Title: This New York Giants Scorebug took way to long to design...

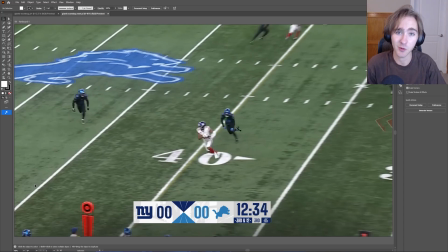0:00 This New York Giants scorebug took over a month to create, and I'm going to walk you through every single design decision I made to come to this point. The reason it took me so long is because I went through so many different revisions, because blue and red is not an easy color combo to work with.
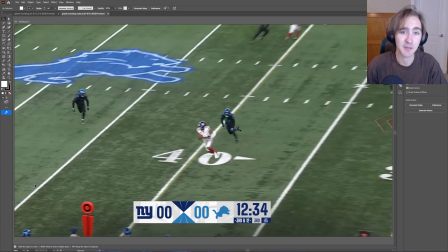0:17 And since these videos have been popping off on TikTok, I thought I'd do a more in-depth video on what exactly I was thinking, how I was using Illustrator, what tools I was using, and other different design choices I may have made that I have left out of this final product.
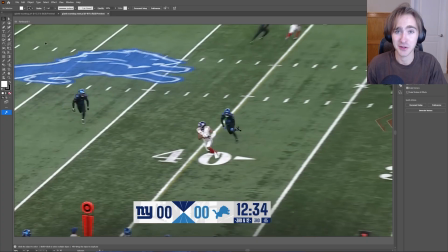0:35 Without further ado, let's just get into it.
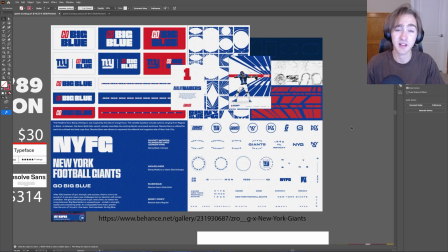0:37 Like every design, I do my research first, and I found this identity that is currently still being used by Zro-g on Behance. Zro-g is an incredible sports brand identity company, and I highly recommend you check out their work.
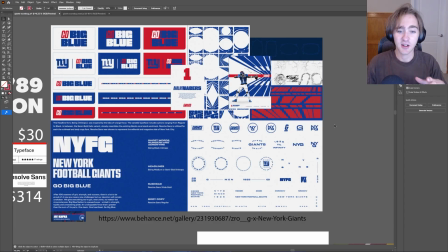0:53 I'll leave a link to their Behance page in the description below. So to get started, there's a lot of action in the New York Giants brand identity. There's red, there's blue, there's white, and that's mostly it for the color scheme, which I knew was going to be difficult in the beginning,
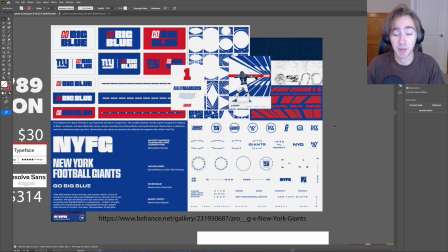1:10 but the Zro-g brand identity page on Behance actually helped a ton. If I can't find a sports team's identity, I just go to their Instagram and I go to their website and I try to pick out certain assets that they use,
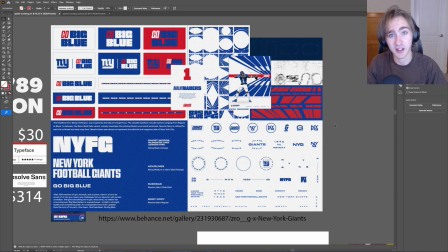1:25 but they actually break it down all here on the page, which is really nice.
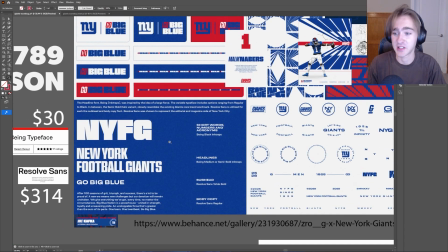1:30 The typography, they use Being Black, which is an incredible typeface, and they use Resolve Sans.
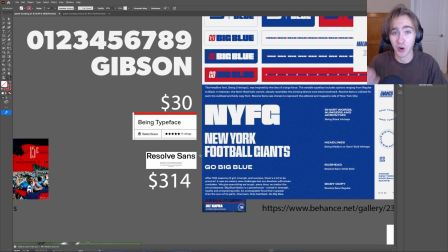1:37 Now, both of those were expensive, so I didn't use them.
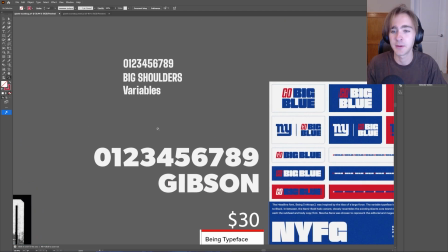1:41 I experimented with different ones like Gibson and Big Shoulders, and eventually decided on Big Shoulders.
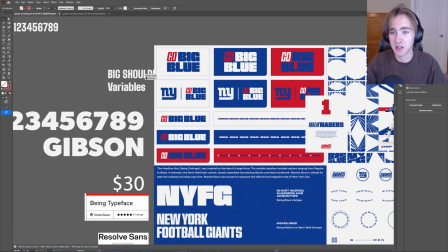1:48 The reason I did this is because Big Shoulders has a ton of different variables. As you can see on the right here, they go from thin to black, and there's 9 different variations. So when you work with a typeface, it's good to just stick with one and then deal with the variables later,
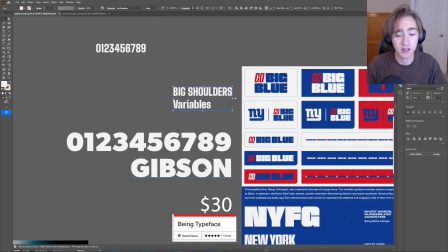2:05 instead of using 2 or 3 that you might not be good at. You can see here I tried to use Gibson, but I didn't really like it.
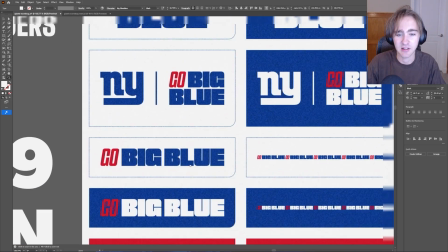2:14 I thought it was too bulky and it didn't really fit the curviness, as you can see here in the typography for the New York Giants.
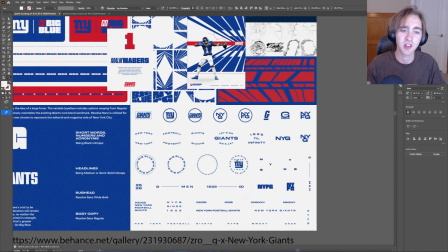2:21 Another thing that I took out of this brand identity was that they use a lot of shapes, especially sharp and actionable shapes.
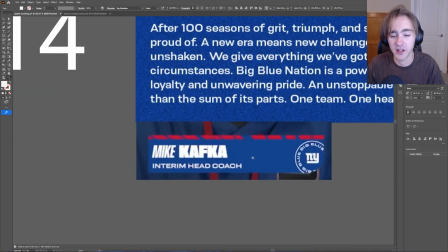2:30 So as you can see here in one of the lower thirds that I picked from their YouTube videos,
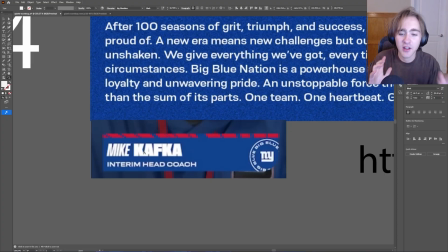2:35 it's very diagonal and there's a lot of action going on, but it's clean, it's simple,
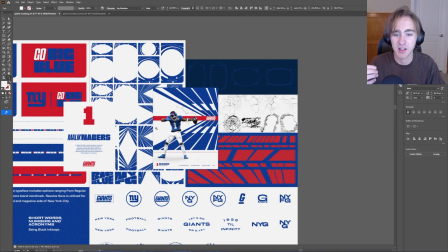2:41 it's not like in your face. Same here in one of their Instagram posts.
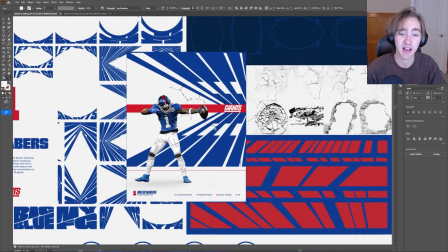2:44 It's kind of like, So I wanted to act on that and not have it go too crazy.
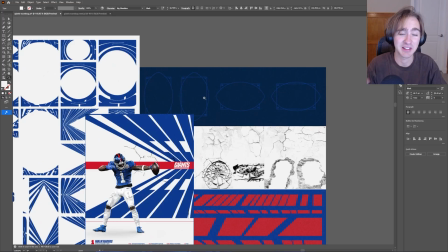2:50 This specific symbol I deal with in a certain stage of these designs, so we'll get back to that.
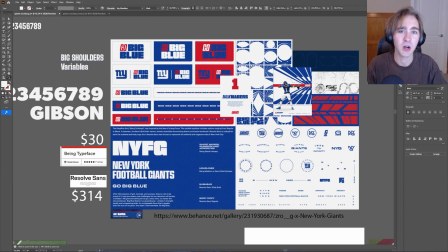2:58 But that's one form of inspiration that I took from.
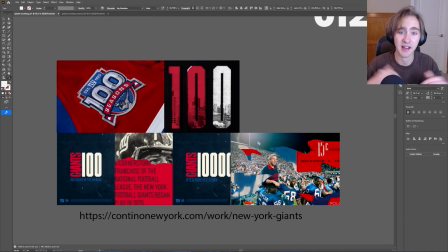3:02 Another one was this 100 Seasons identity that they got from Contino, New York. They're also an incredible identity page. They also did the creamsicle identity for the Buccaneers, which is awesome. So I'll leave a link for them down below as well.
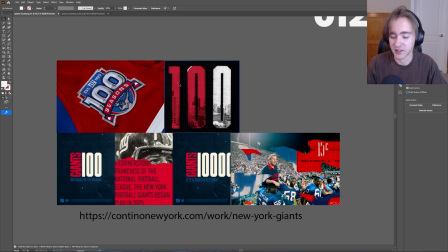3:19 The 100 Seasons identity I loved because it has kind of this raw, textury feel.
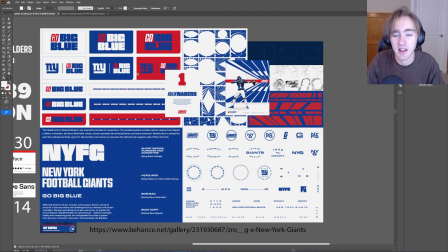3:26 It's not too serious. Unlike the Zro-g identity that is very sharp and clean, this has a bit more ruggedness to it.
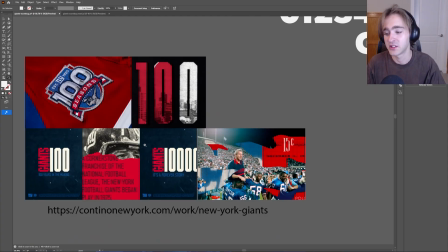3:34 And the New York Giants are a historical team, so of course they're going to have a little bit of grain,
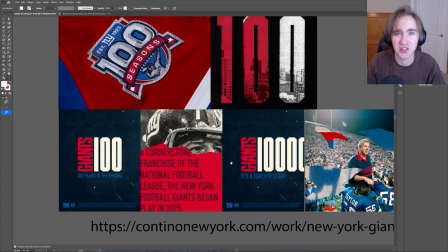3:40 a little old school dust and speckles on them. So I took from that as well.
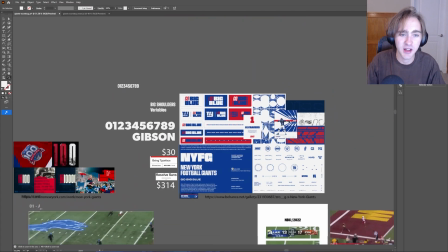3:45 So these were the 2 primary inspirations that I took from.
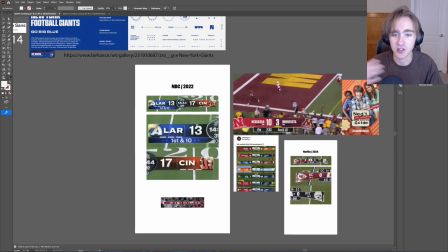3:49 And then as well, for scorebugs, I kind of just searched the web and found that the NBC one is pretty cool,
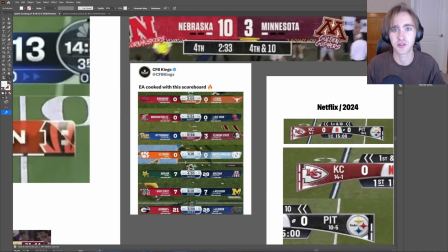3:56 as well as the college football scorebugs were really cool, and the Netflix ones.
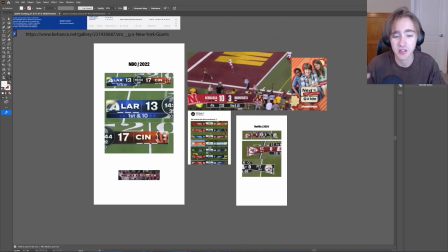4:01 These 3, I kind of took inspiration from. Obviously, I changed it up a bunch.
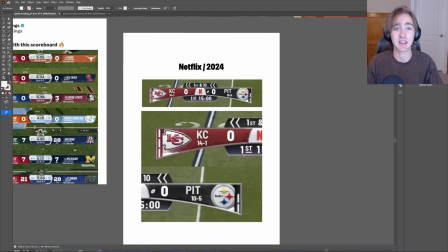4:07 The final one does not look anything like Netflix, but that's fine.
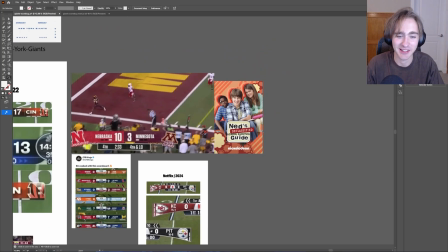4:11 Also, I realized Fox's scorebug kind of looks like Ned's Declassified School Survival Guide, so that was funny.
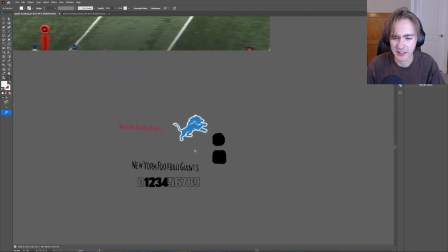4:18 That was during a live stream. Another thing I do is I like to just create some assets that I may or may not use. These were hand drawn and then scanned into Illustrator, and then I use the image trace tool to turn them into black and white, like numbers.
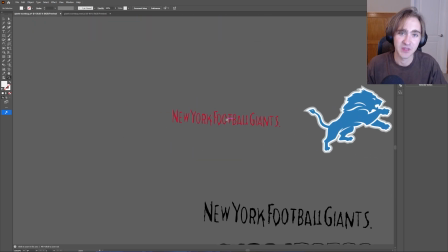4:33 And this was actually from a historical banner that I found,
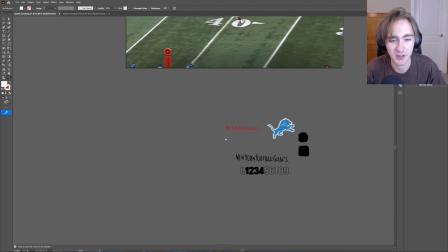4:38 an old school banner that was used for the New York Giants, but I ended up not using them.
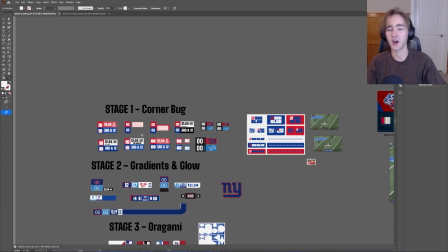4:43 So let's get into stage 1. Stage 1, actually, let me take a drink.
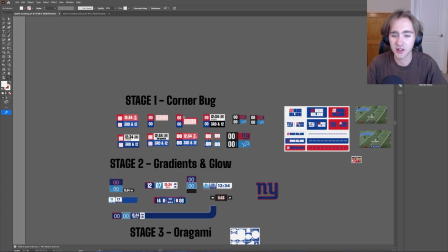4:48 That's cool. That's cool. Don't worry about that. So starting with stage 1, this is a corner bug.
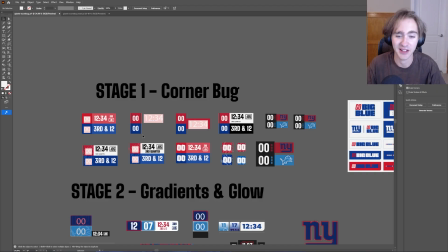4:53 These fonts, I used a font that is no longer on this computer, so that's why it's pink.
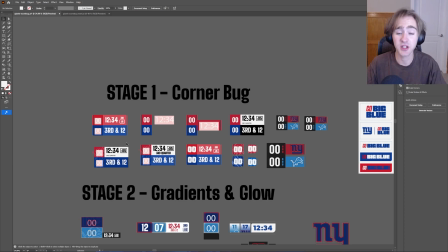4:58 But these corner bugs, I got inspired from the original NFL scorebug, the one on Fox that they have in the top left.
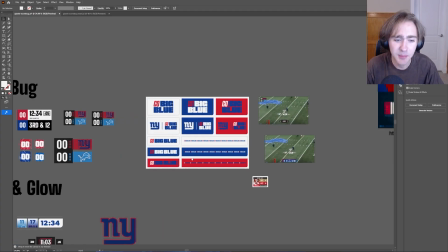5:05 And it's pretty cool.
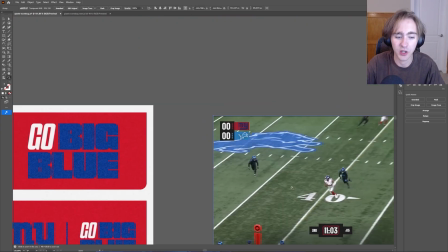5:07 I tried experimenting a few times, having it in the corners and then having the time in different places, but that didn't really work out very well.
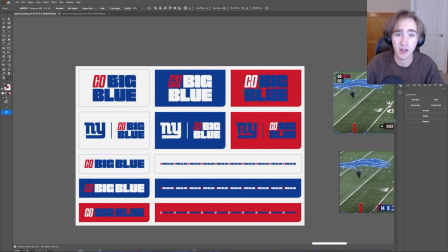5:15 But I mostly took inspiration from these shapes.
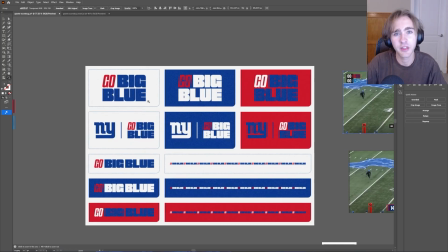5:18 I thought this might be a cool shape to work with and have all the information in there.
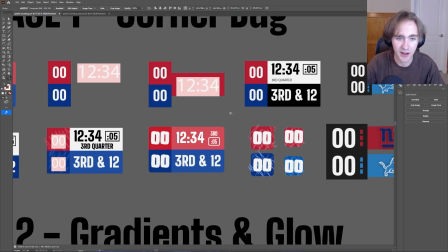5:26 And so you can see it here with the rounded edges. But I didn't really like this.
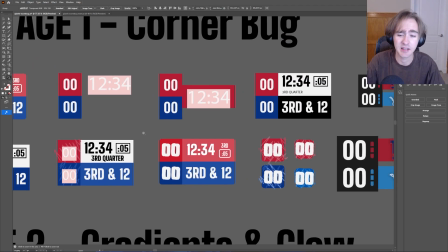5:31 The reason I didn't like this is because it's been done before.
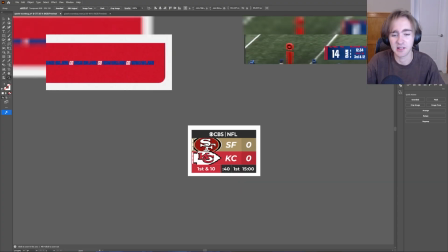5:34 Here's a thing I found on Behance of somebody doing a Kansas City scorebug or a CBS scorebug rebrand, and it's all right.
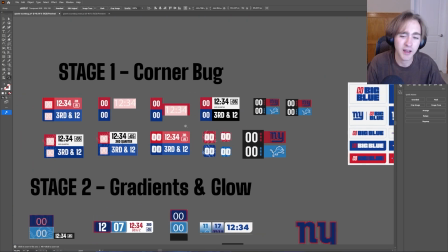5:43 And these just, I didn't like them because the red and the blue started to mesh together in my eyes. Like, I didn't think that it looked good together, and 4 different colors is kind of crazy for a scorebug, as well as using white for everything. White typography I have used mostly in my past scorebugs,
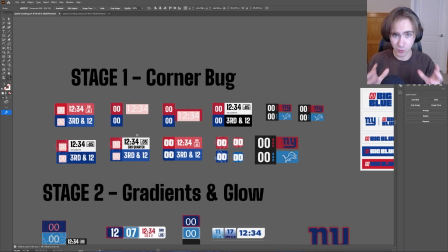6:02 and I found that when you use white for everything, it doesn't look good.
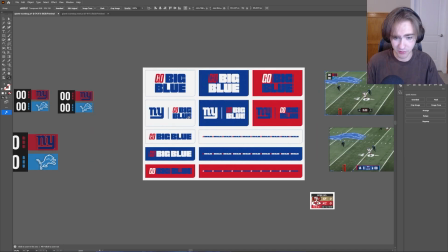6:07 They don't use it over here. They use blue and red and white. But yeah, it didn't really look good.
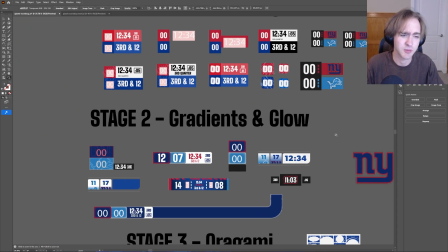6:12 So after that, I thought, okay, let's go back to the drawing board. Let's look at the logo, and can I take anything from this?
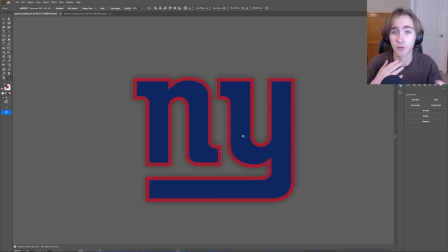6:19 So I got the idea to do maybe a blue with a red outline. And that was okay for a little bit.
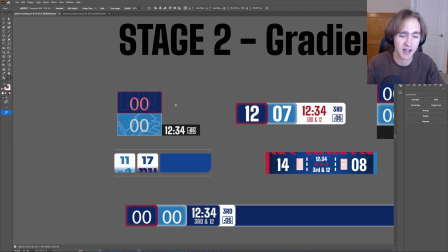6:26 You can see it here. I tried to experiment with gradients on the outside and, have the red on the outside with the blue on the inside.
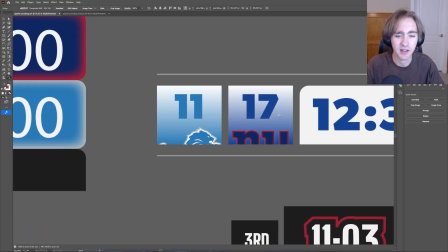6:34 But once again, I mean, look at this. It's ugly. The gradient doesn't really fit very well.
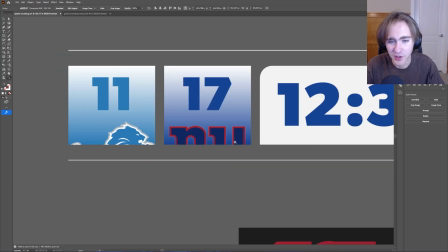6:39 There's still an outline on the New York logo, so it didn't look very good.
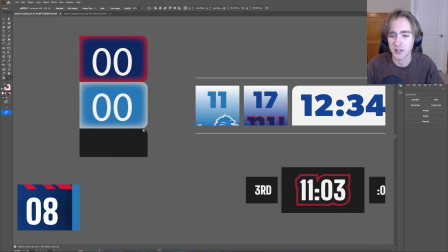6:45 Tried using curves, tried using a shape to kind of keep that container in, and I just didn't like it.
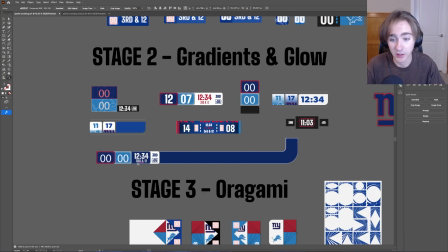6:52 I mean, you can understand. I tried to do an across the screen one using the Y as the inspiration,
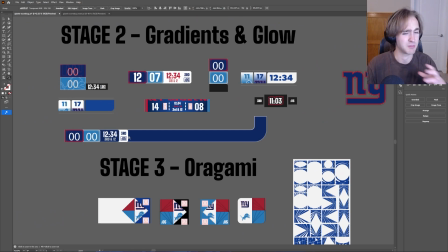6:59 but there's just not enough information to go across the entire screen.
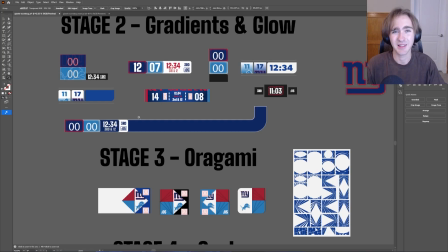7:05 I know there's some scorebugs that do use that, but nowadays we're so starved for like analytics, information about the players that can pop up on the screen. So keeping a small scorebug is what most networks are doing nowadays.
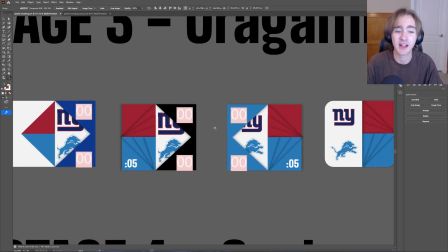7:18 Stage 3. I honestly kind of like this. This was like origami. I experimented with drop shadows and, maybe having it be a square.
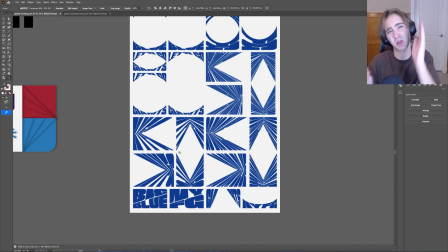7:27 I kind of got some inspiration from this where it's the sharp lines cutting through, but in the end, it didn't really look very good.
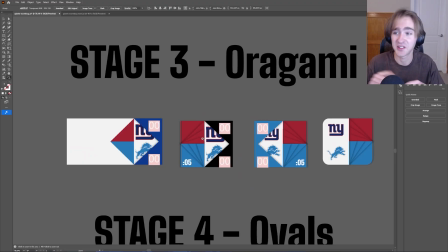7:34 I do return to using triangles for the final one, but you'll see that at the end.
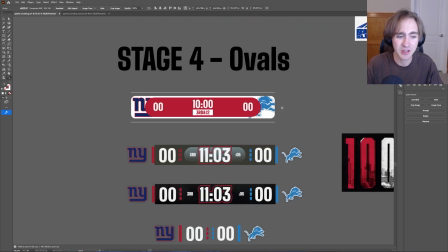7:40 I tried using ovals as well.
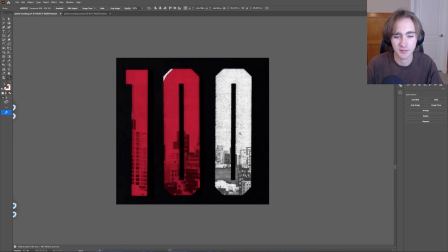7:41 I tried to kind of take this O and turn it into something, or 0 and turn it into something, but once again, that didn't really work out.
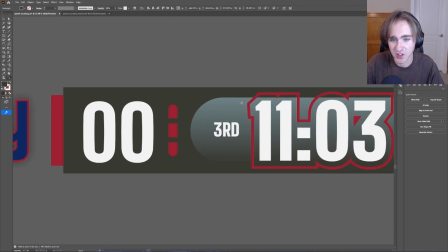7:49 I got to this really disgusting, like, greenish thing, and I didn't like it.
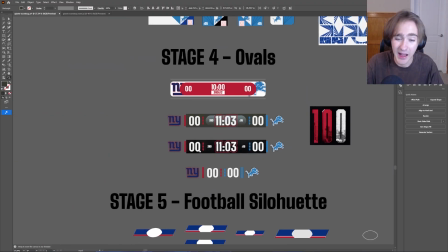7:54 And then I also tried to add some texture on a black scorebug, and that wasn't very good too.
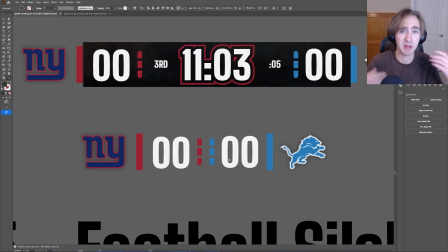7:59 Same here. I mean, this was a good base, but building off of it is really difficult to do, and it doesn't look good.
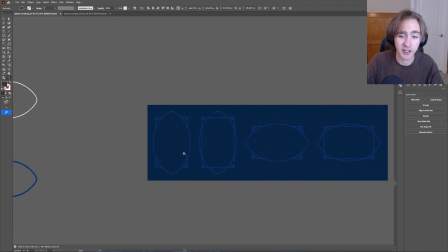8:07 Okay, stage 5. This is what I was talking about earlier. The football designs and then this square shape.
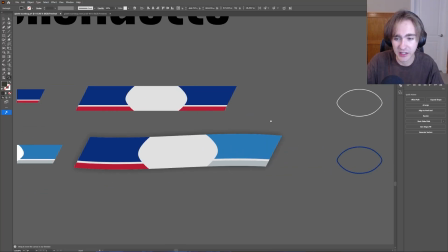8:14 I thought that could be cool to kind of incorporate into a banner.